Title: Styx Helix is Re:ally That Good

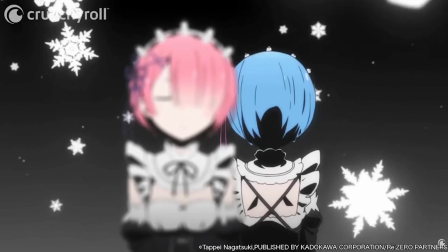It's interesting to note that Rom's eyes are closed the entire time, while Rem's are closed until we get a close-up of her and her eyes open.
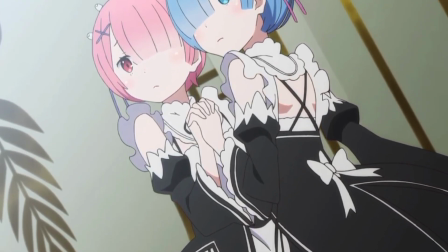With Ram, it's fairly straightforward why her eyes are closed the entire time. Ram has her doubts about Subaru and doesn't fully trust him at all, if ARK 2 didn't tell you that already.
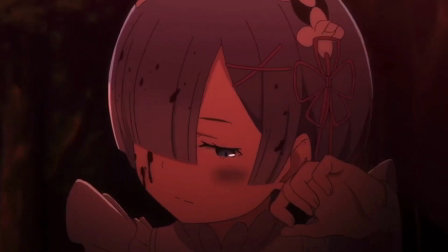From Subaru's perspective, he was terrified of both twins after being killed by both of them in ARK 2 several times,
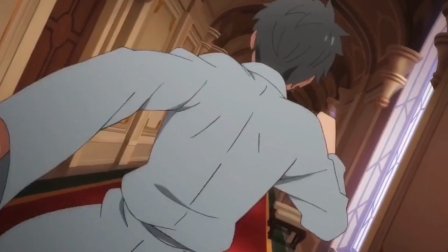even more so when Ram tried to avenge Rem by trying to kill him.
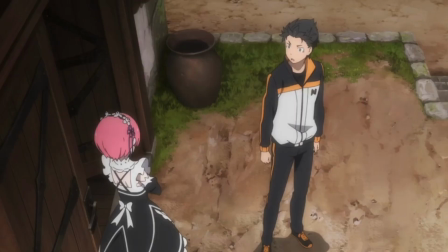It wouldn't be until the events of Season 2 that Ram begins to open up and trust Subaru even if there was no reason to, due to his track record of success.
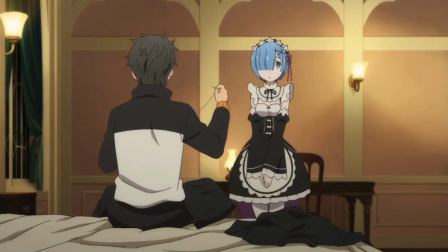Just like Rom, Rem did not trust Subaru at all when he first came to the mansion,
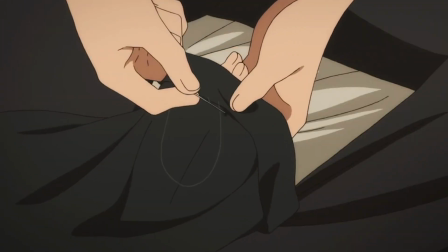and it did not help that he had miasma all over him, which made him seem like a potential threat in Rem's eyes.
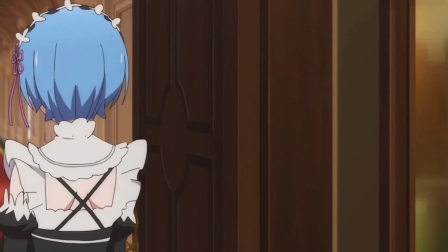In Arc 2, Rem was fairly cold and distant towards Subaru because of this.
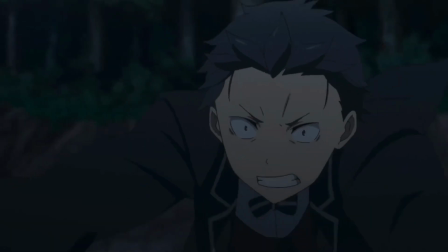It wasn't until Subaru emotionally and physically saved Rem in Arc 2 that she opened her eyes to Subaru's true nature,
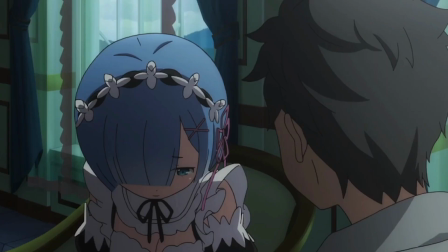and not only opens up to Subaru and trusts him, but falls for him as well.
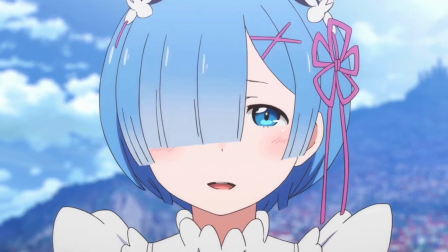It could also be argued that Rem opening her eyes to Subaru could foreshadow how in ARC 3 she begins to acknowledge Subaru as her hero,
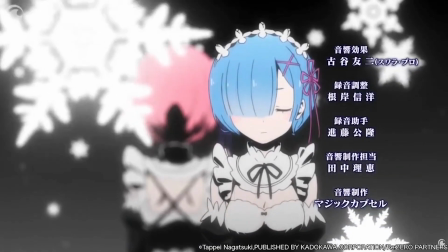and how that changes Subaru for the rest of the series. Following this scene, we have a transition to one of Elsa's blades cutting through the screen and showing her lurking in the shadows.
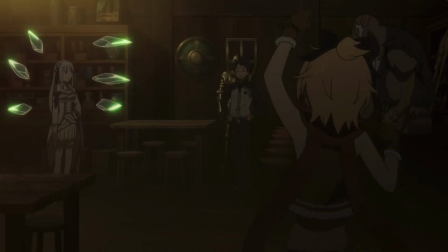I think it was a great choice to have her cloaked by the shadows, symbolizing her job as an assassin and a threat who was constantly working behind the scenes.
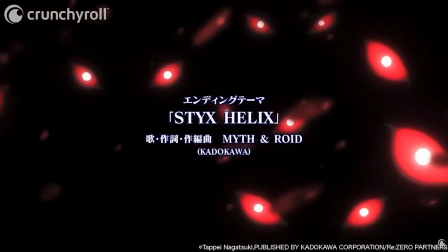We then transition to a bunch of glowing red eyes popping up, staring at the camera. Just like with the Elsa scene, this is pretty straightforward.
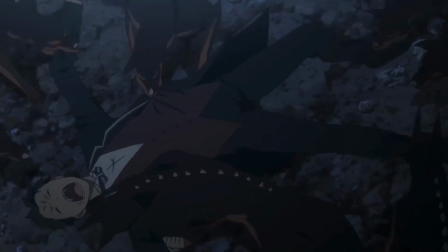The red eyes are all of the mobbies who are the main threat of arc 2, and they are staring at their prey, Subaru.
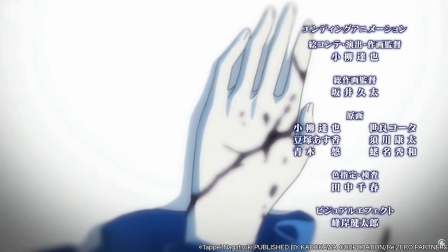We then transition to easily my favorite scene of this ending.
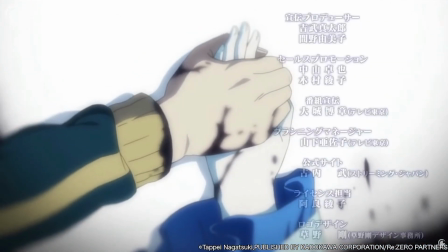A dying Amelia's hand is being held by a dying Subaru, and with Amelia's last breath, she closes her hand around his.
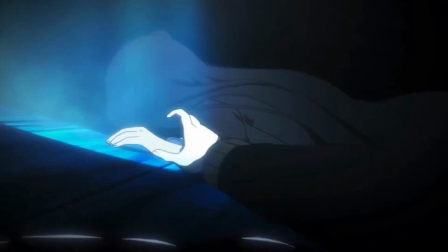This scene is a callback to Subaru's first loop where he makes his oath to Amelia, I'm going to save you.
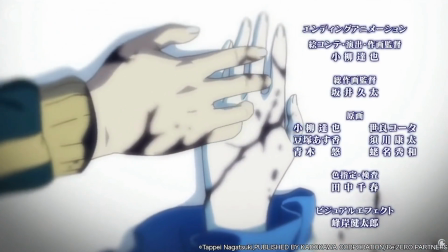There's something that is super bittersweet about this.
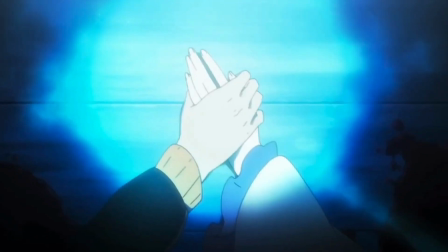In that loop, Subaru died first after holding Amelia's hand, but this ending implies that Amelia returned the jester.
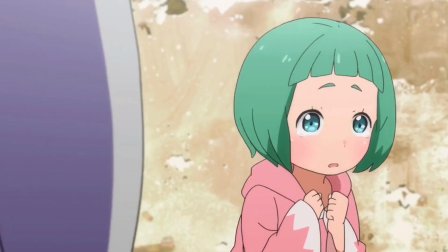Amelia is known to be super kind and generous,
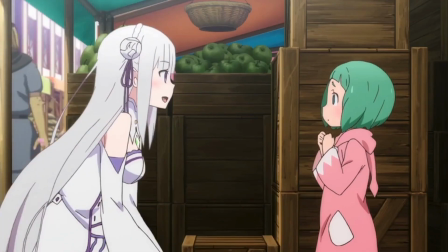so closing her hand around Subaru before dying could be Amelia trying to comfort Subaru before they die, or her apologizing for lying to him about her name.
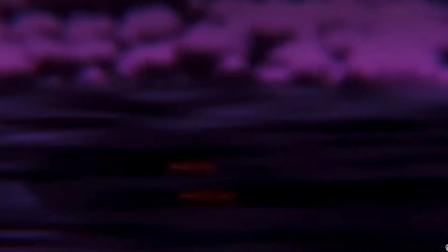Knowing this, could Subaru getting returned by death and a connection to Satella be linked to his oath to save Amelia no matter what? I find it interesting that Subaru makes the same oath to Satella once he sees her for the first time in arc 4, and notices that she looks exactly like Amelia.
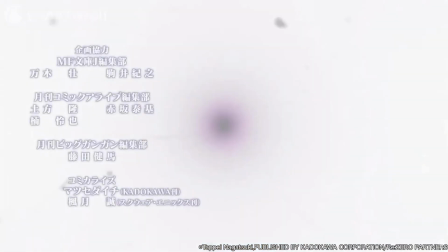Moving on to the final scene of this ending, we see a white background with a purple hole in the middle, before the purple hole grows and takes over the entire screen.
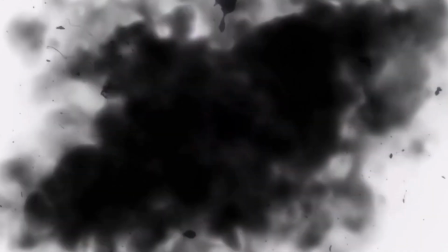We are greeted with the same dark shadowy place that Subaru returns to each time he returns by death.
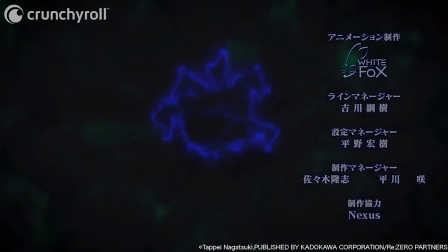Then we see Satella's black hand reaching for the camera as if she's pulling Subaru from the brink of death, or from the Styx river to give him another chance at life.
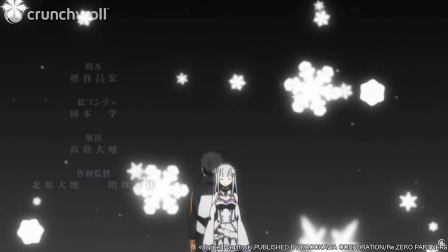Stix Helix is easily one of my favorite anime endings. I've always loved it, but after taking a deeper look into it, I now understand why I love it so much.
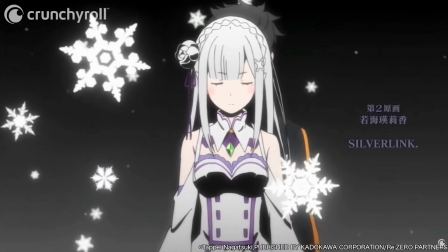While at the surface it looks very simple, when you look closely at it, it depicts Return by Death and all of the characters beautifully through visual storytelling.
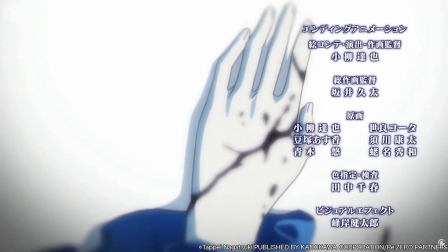And not to mention, Stix Helix is just one hell of a banger.
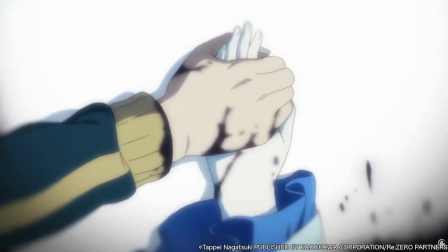Thank you for watching, and if you would like to see more anime openings and endings analyzed, leave a like or even consider subscribing.
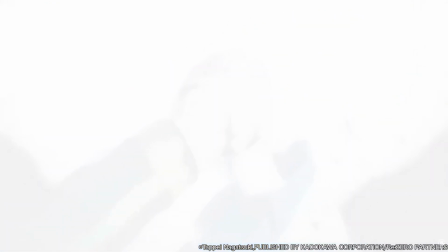I hope you all have a great rest of your day. Thank you.